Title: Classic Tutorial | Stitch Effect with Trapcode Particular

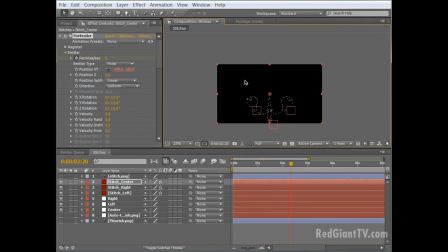This is looking pretty good, but I think we want to add just a little more visual interest by duplicating this layer and having the same design come on top. Now an easy way to do this is grab the stitches composition in the project window and hit Control D to duplicate it.
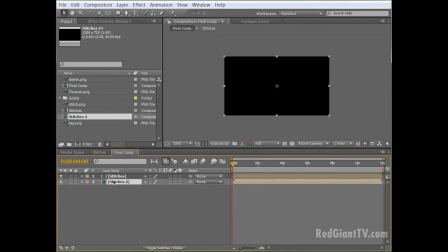Let's now grab these first stitches and drop it into a new composition and rename this comp Final Comp, and then grab the second stitches composition and drop that in below.
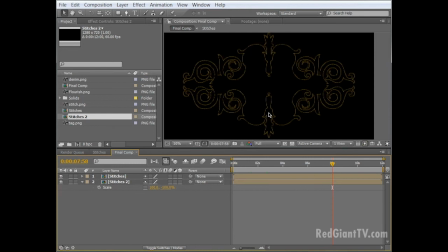Let's hit S to reveal its scale, and let's scale it in the Y direction, negative 100, to flip it. Now we have our stitches design, but I think we need a background. Back in the project window, let's grab the denim PNG and drop that below.
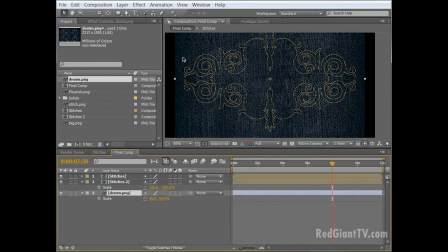Let's hit S to scale this down to about 50%. Now we want to expand the background a bit, so choose Effect, Stylize, Motion Tile, and let's change the output width from 100 to 300, and change the output height to 600.
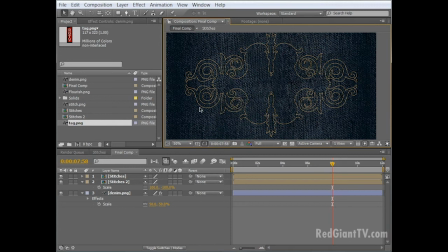Now, while looking pretty cool, we still lack that wow factor. Let's add a camera move to really punch this up a notch.
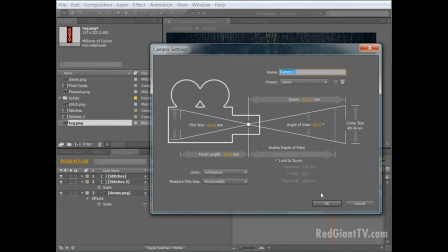From the menu, choose Layer, New, Camera. We'll use the 28mm preset and click OK.
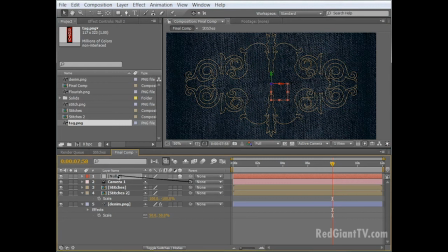Next, choose Layer, New, Null Object, and make this a 3D layer. Let's parent the camera to the null, and let's also turn on the 3D switch for both stitches precomps, as well as the denim PNG. Now let's scrub down in the timeline to 12 seconds,
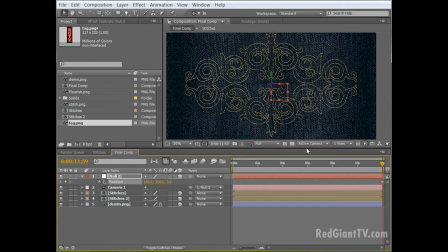and hit P to reveal the position of the null, and let's set a keyframe by left-clicking the position stopwatch.
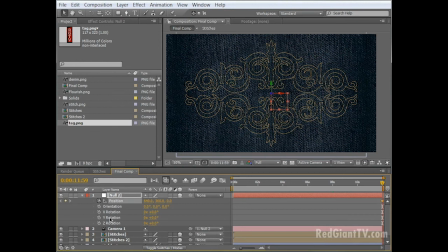This will be the end position for our camera move. Let's also hit Shift-R to reveal the rotation, and let's set keyframes for the orientation. Let's scrub back in the time to frame 0. So let's reorient the null 90 degrees in the Z direction, and also about 80 degrees in the Y direction.
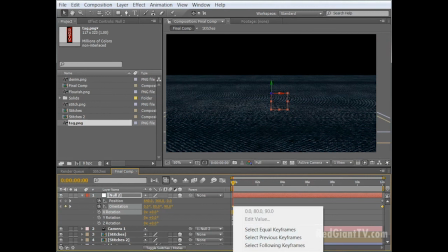Let's select both keyframes and hit F9 to easy ease, or you can right-click and choose Keyframe Assistant, Easy Ease.
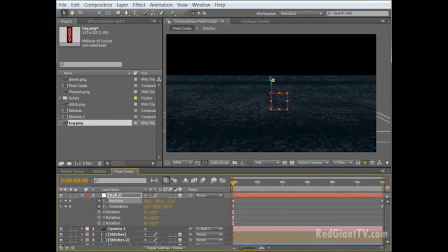Not looking too bad, but I want the camera position to be a little closer to the stitches before we pull out. So I'm going to track forward in the Z to where really close and then see how that looks. Kind of do a nice pull back here and rotate out as the stitches come on.
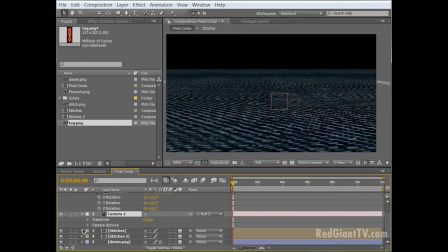As a final touch for our camera, let's add a little depth of field. Let's grab the camera and twirl down the camera options and turn the depth of field on. And let's increase the aperture quite a bit to maybe something like 75. Let's also increase the blur level to 200% to really exaggerate this effect.
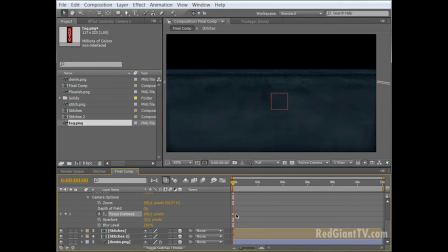As a final touch, you can also animate the focus distance so that you rack focus during the animation. Set a keyframe and move this down to the end. And then I'm going to adjust the initial value so the focus distance is a little closer since at this point we're much closer to the initial stitches.
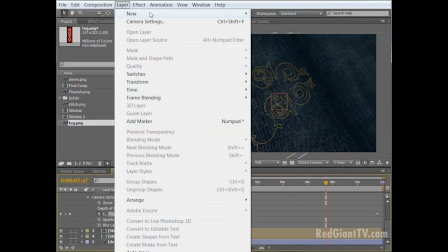Next, let's add a little more attention to the center of our scene by adding a vignette.
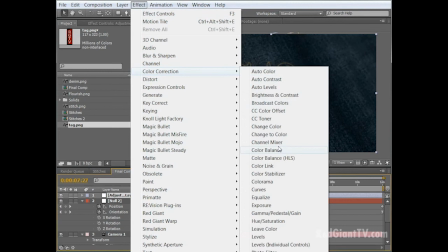I'm going to choose Layer, New, Adjustment Layer. And I'm going to choose Effect, Color Correction, Exposure.
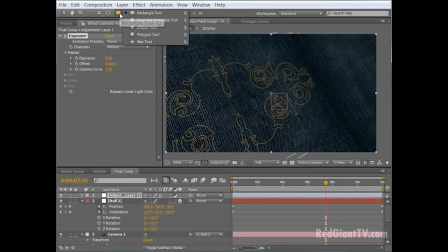Now with the adjustment layer selected, let's grab the ellipse tool here and just double click. Then let's hit F to reveal the mask feather properties and feather this out quite a bit, maybe a value of about 150.
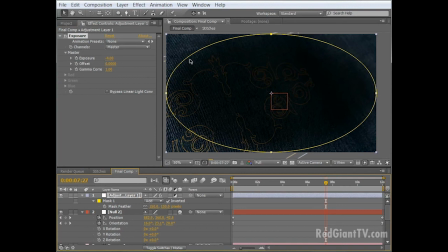Now let's adjust the exposure down to about negative 4. Let's invert the mask and now the edges are nice and dark while the center stays pretty bright.
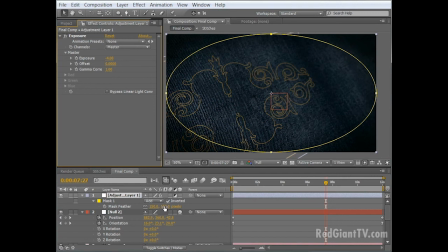I think I actually want to feather this out even more to give it a much softer look. There, I think about 260 works well.
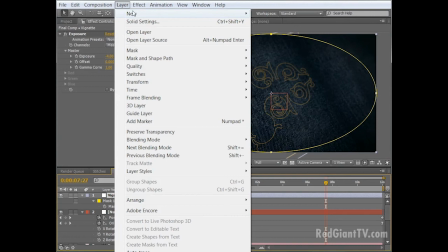Just to keep things straight, let's rename this vignette. Now I want to create a little overall color correction.
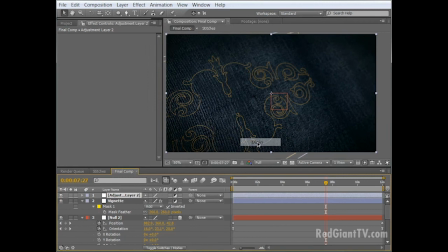So from the menu, I choose Layer, New, Adjustment Layer. Choose Effect, Magic Bullet Mojo, Mojo.
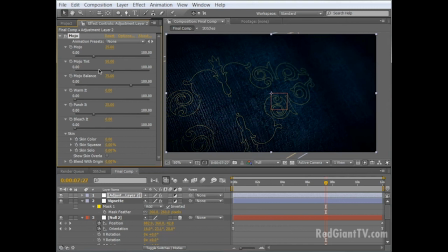And this is a great little plugin for doing all kinds of overall color corrections really fast. Let's adjust some of these settings. I'm going to adjust the Mojo emote down a little bit to about 10. I'll leave the tint where it is, as well as the Mojo balance.
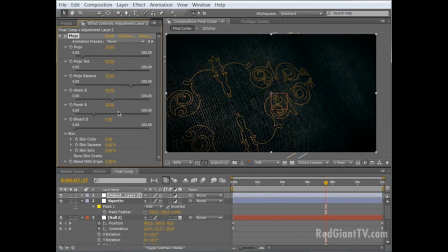I'm going to actually bring up the warmth of the scene to about 50 to really bring out the coppery look of the stitches. I'm going to punch it up from 25 to 60 and also desaturate it a little bit by increasing the bleach it value from 0 to 20.